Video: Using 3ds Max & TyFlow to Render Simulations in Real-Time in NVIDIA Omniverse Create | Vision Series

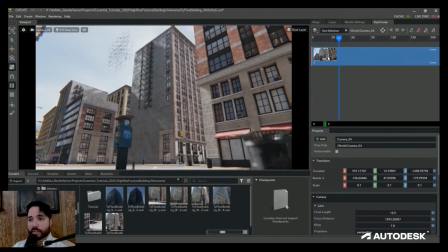(12:39)
Lastly, I also brought in some car models from Unreal Engine and added a couple keyframes to give the scene more life.
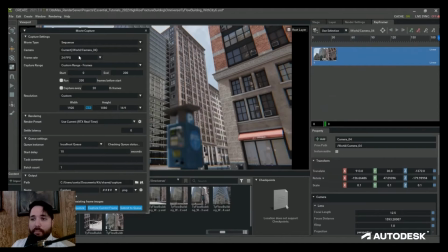(12:45)
Once you're happy with your project, you can export your animations as image sequences and adjust the amount of samples and control just how much fidelity you want in your images.
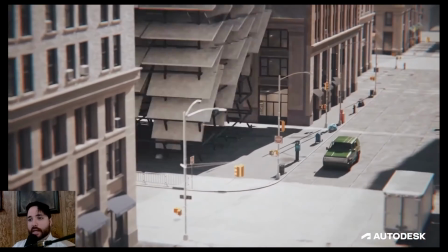(12:55)
It's incredibly fast to iterate and to see your visual effects come to life.
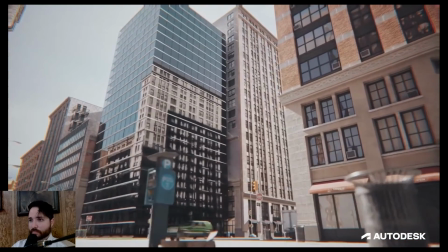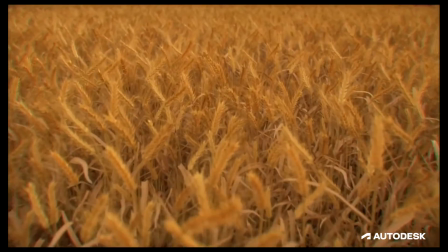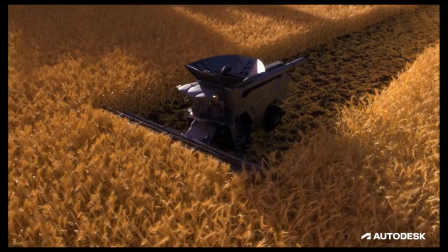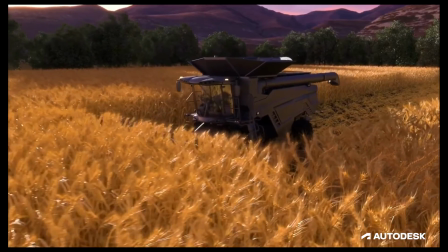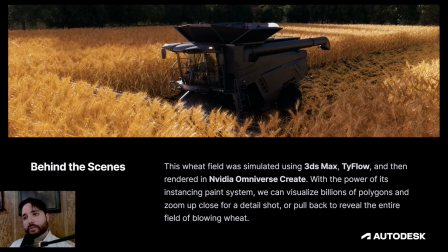(13:25)
Part of the power of Omniverse is the paint extension. In traditional rendering pipelines, you have to add tools like V-Ray proxies or Forest Pack, etc., but you only ever see point cloud approximations or boxes as reference when planning out your 3D scenes.
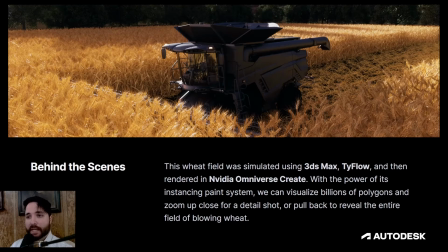(13:40)
Omniverse takes things to the next level where you can paint your instances not as point cloud approximations, but in full detail, and you can see the final results in your viewport. You can then light your scene, and you can visualize millions of animated instances playing back in real time.
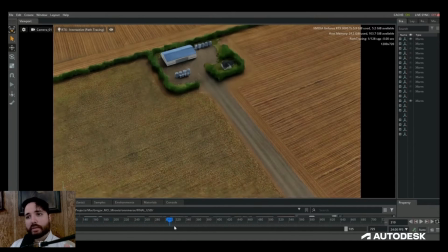(13:55)
So I was tasked on a recent project with creating a farm with wheat fields that had to show the various growth stages of wheat.
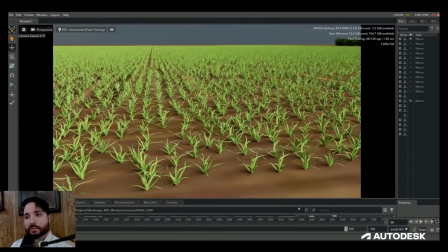(14:02)
So I animated a wheat plant in 3ds Max, and I used the Morpher modifier to animate between the various phases of growth.
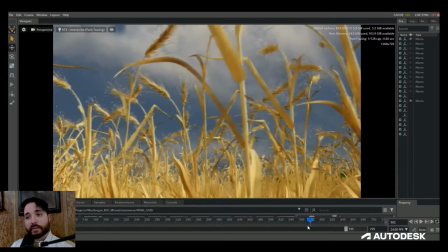(14:09)
I then exported that animation from 3ds Max as an Alembic file. Now what's cool about Omniverse is it has an extension called the Paint extension,
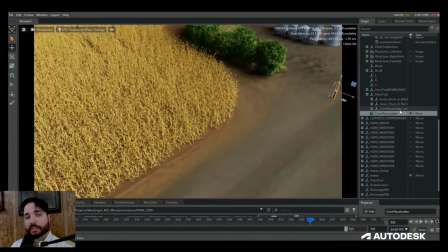(14:17)
where you can add instances of animated geometry into your scene by either flooding or painting them onto objects.
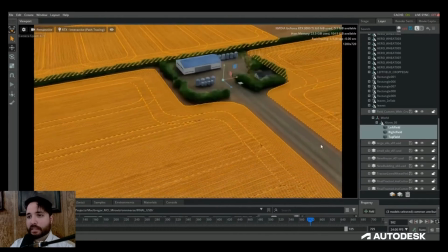(14:23)
In my case, I wanted to animate my instances of the plants growing and also have them react to the wind.
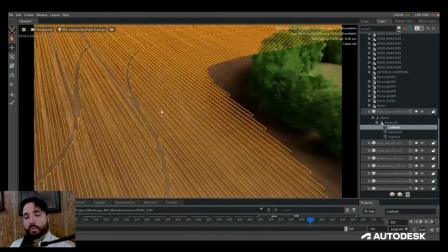(14:29)
But I also needed to have a lot of control over the placement because the client wanted to show tractor lines and closely mimic the real process.
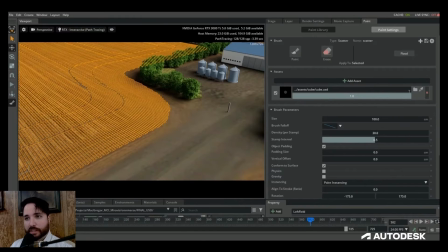(14:37)
So in order to do this, I made these large-scale objects in 3ds Max for the wheat rows so that when I flooded my wheat plants to the scene, they'd be generated in a very specific way.
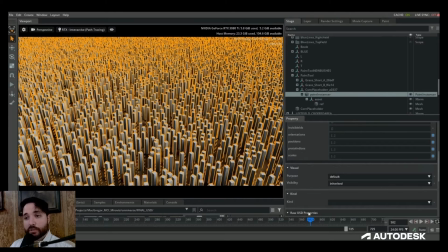(14:47)
To generate large amounts of instances quickly, I used a cube that approximately matched the volume and dimensions of my wheat plant.
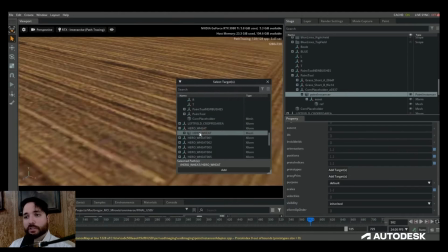(14:54)
And then I went into the raw USD properties to switch out the instances with the high poly version.
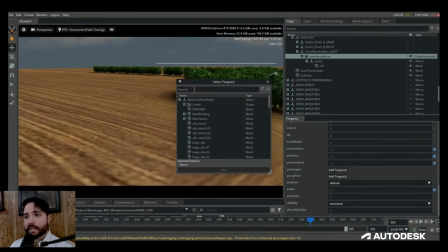(15:00)
Using this workflow, you can quickly test and iterate your instances, and when it generates,
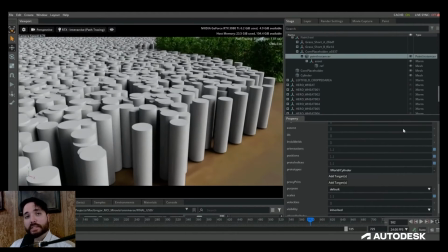(15:05)
you can see literally millions of animated instances being displayed in real time, with virtually billions of polygons.
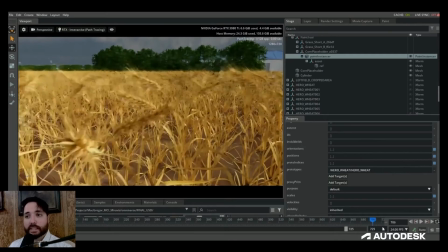(15:11)
You can also easily swap out your models as needed. So for example, with cylinders or whatever you want for a quick, non-destructive workflow.
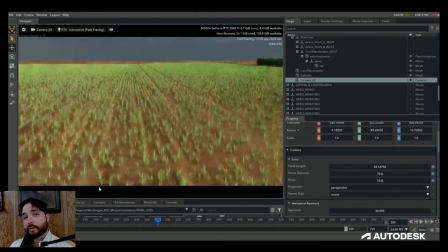(15:20)
Early on, I explored using other methods like V-Ray proxies and ForestPack,
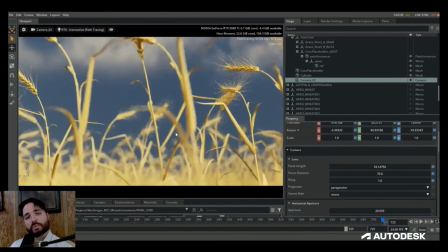(15:25)
but at best you only get these boxes or these point clouds as reference, and it's a much slower process.
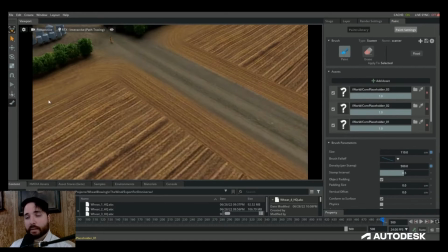(15:31)
In Omniverse, you see your entire scene displayed in full detail, complete with the animation, the materials, and lighting, and it's a completely different design experience. Afterwards, I wanted to see how I could harvest the wheat using the same workflow. So I built a simulation of a high poly wheat plant reacting to the wind and tide flow, and I used the birth skeleton operator.
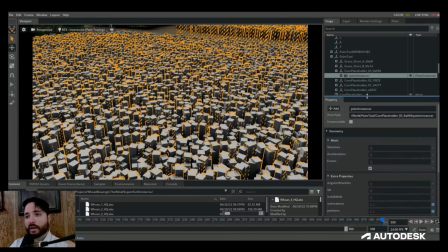(15:49)
This would allow me to build out the simulation so that I could have a 3D model of the harvester collide with the wheat plants and have them react in a realistic way.
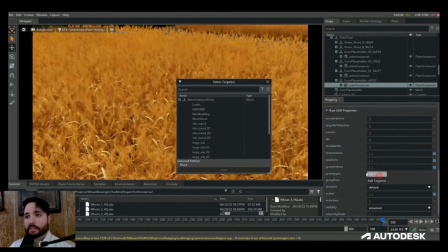(15:58)
For the initial shots, I simply painted on the cubes and then I replaced them as before.
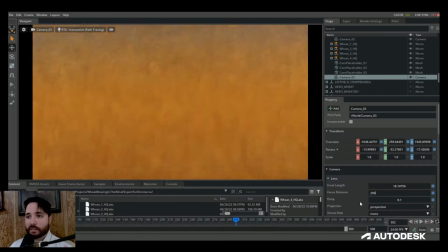(16:03)
But I generated 8 versions of the wheat plant reacting to the wind so that there'd be more variety in the timing of the animation. I love how fast you can add depth of field without having to worry about viewport approximations,
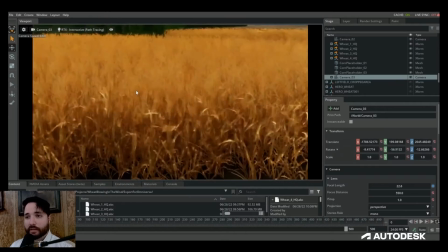(16:14)
or having to export a Z-depth layer and add it in post-production, for instance.
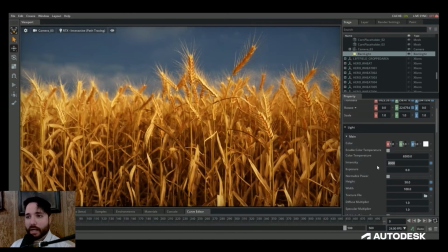(16:18)
It makes such a huge difference to how the final shots come together, as all these little surprises can happen that sometimes inspire new ideas or direction for your shots. You can even add keyframes to rack focus, to change your aperture or your focal length as well.
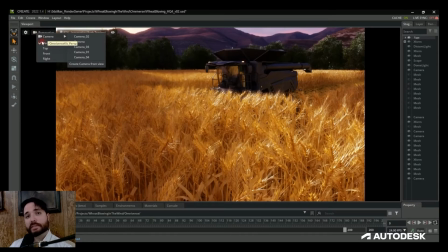(16:33)
I love how you can see all the detail of your instances and light them as you would any other objects in your scene.
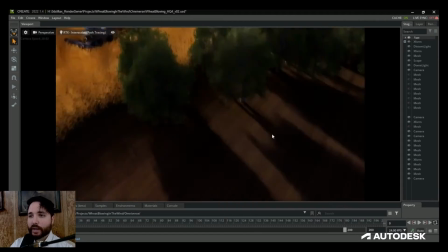(16:39)
So for the harvester scenes, the surrounding wheat plants were painted on as before,
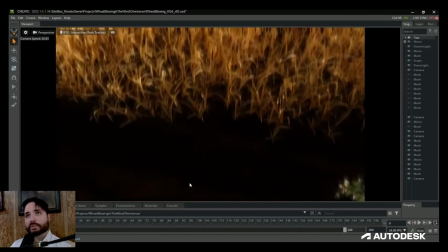(16:43)
but this time I partitioned the wheat field so that there was a section in the middle of the field that was completely empty.